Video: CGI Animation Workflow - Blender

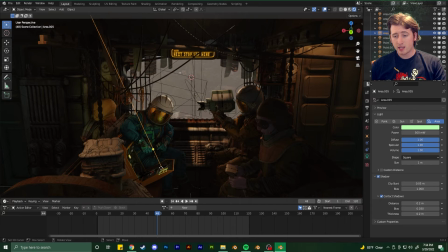1253s
There's a little area light here to illuminate him a little bit more so that you can see the detail in all of his like clothing and stuff, and draw the eye towards him so that we focus on him more since he's doing all this little motion.
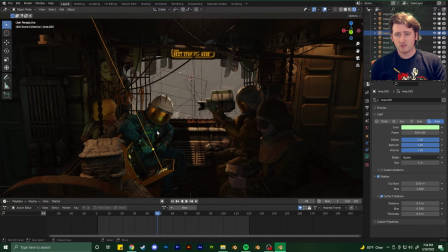1271s
And just, stylistically it looks nice. And I think there's a little bit of lighting here because you could fake some bounce lighting since I am using Eevee. I can add point lights, really dim point lights to, like,
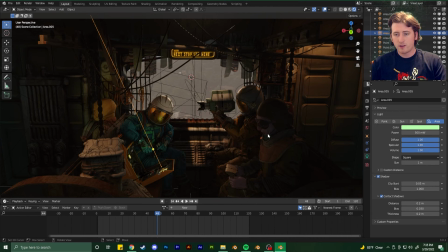1291s
if some area is too dark, kind of draw it out, kind of sculpt the scene with the lighting, because not everything needs to be like accurate in terms of like how things would be lit. You can always add, like, even this here.
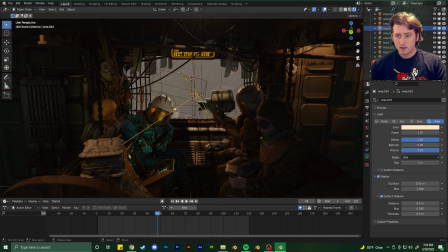This is supposed to be like the bounce light of, the skylight, because his helmet was just really dark and I really wanted to light it up.
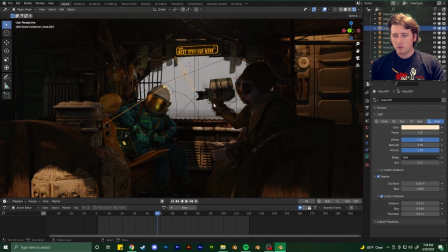1327s
I think that should also lead me to rendering.
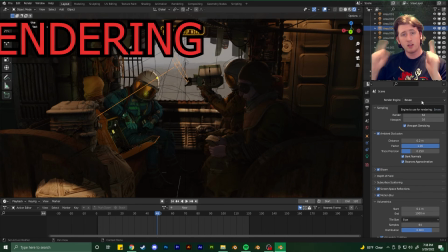1333s
I love to render in Eevee. A lot of people don't. A lot of people like Cycles. Cycles is amazing. It has beautiful things that you don't have to do necessarily when you turn it on.
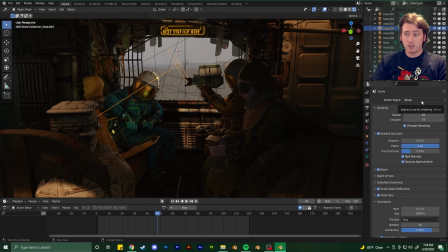1349s
Like with Cycles, you just turn it on and it does what you need it to do. With Eevee, you gotta do all these little checkboxes and all these different little settings to get it to look, the way you want it to in terms of realistic lighting.
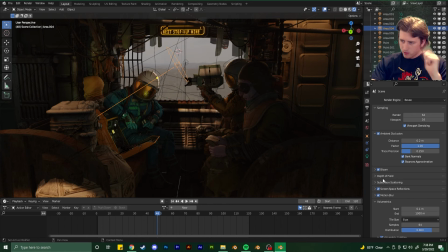1366s
Some of the things I did: ambient occlusion, bloom, the basics, screen space reflections, motion blur, blah blah blah blah.
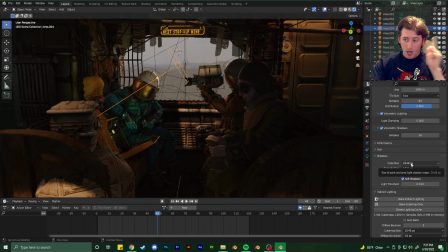1384s
Shadows. I bumped the cube size map up because if you have it like really low, as you can see, the shadows are like blurrier. They don't have. It's not you don't have as much resolution to them.
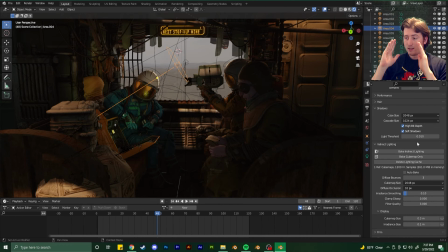1402s
The biggest thing is baked lighting.
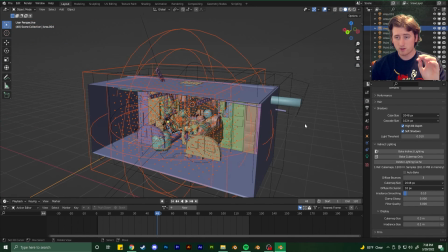1407s
So you can use these things, if you haven't heard of, called iridescent volumes.
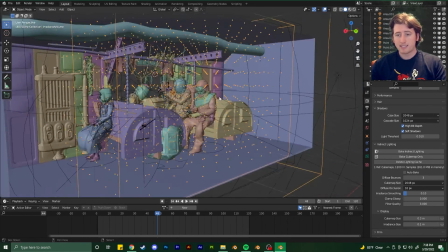1415s
And with these, you size them out to the space that you want them to bake,
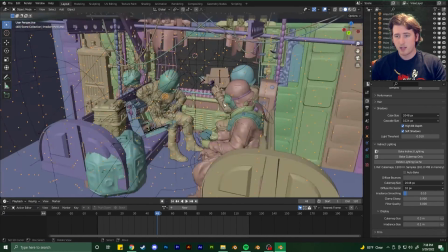1421s
where you want the lighting to be baked, and you set the resolution accordingly.
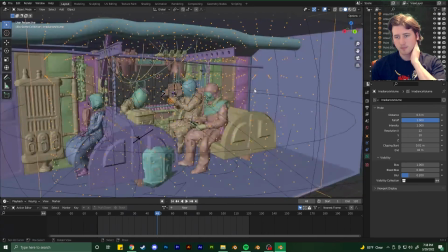1426s
So this is the settings for that I did, and each one of these little dots will go out and bake the light.
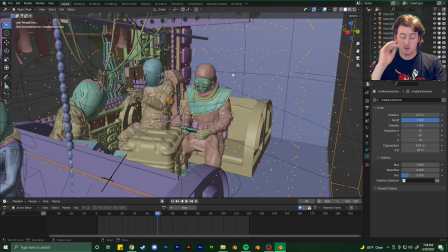1434s
It's like, I'm not too sure on the math, but each one of these little things,
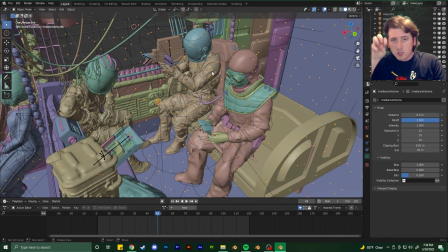1440s
is like a little probe that looks for the lighting and bakes it down.
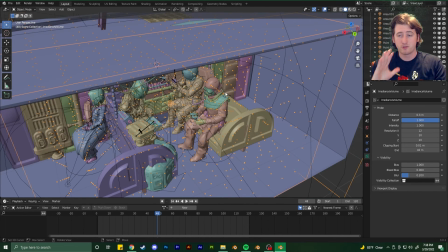1446s
So the more you have, the higher resolution that you're going to get out of the lighting that's going in the scene.
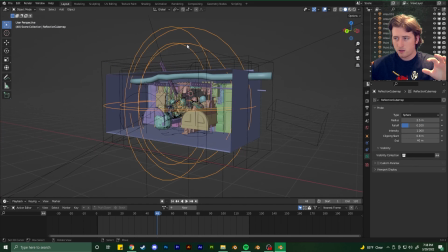1454s
So I have one of those. I also have reflection cube map,
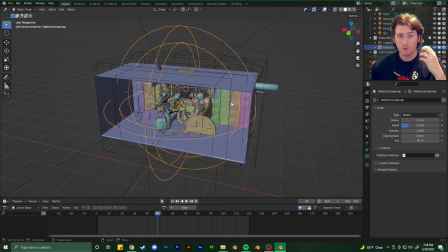1461s
and this just gives reflections actual reflections, because in Eevee it just kind of fakes it.
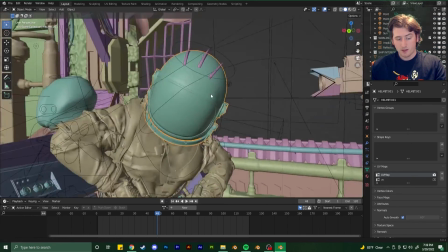1469s
You can really see it with his helmet.
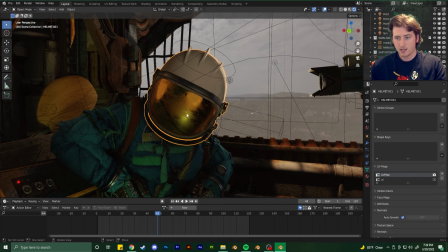1475s
Here you kind of see his arm here, and this is the screen that's shining back up at him.
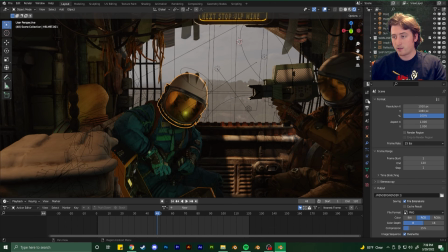1482s
So having those helps a lot, and also it really helps and looks amazing. You can also change the size on that. And so I love Eevee. I use Eevee.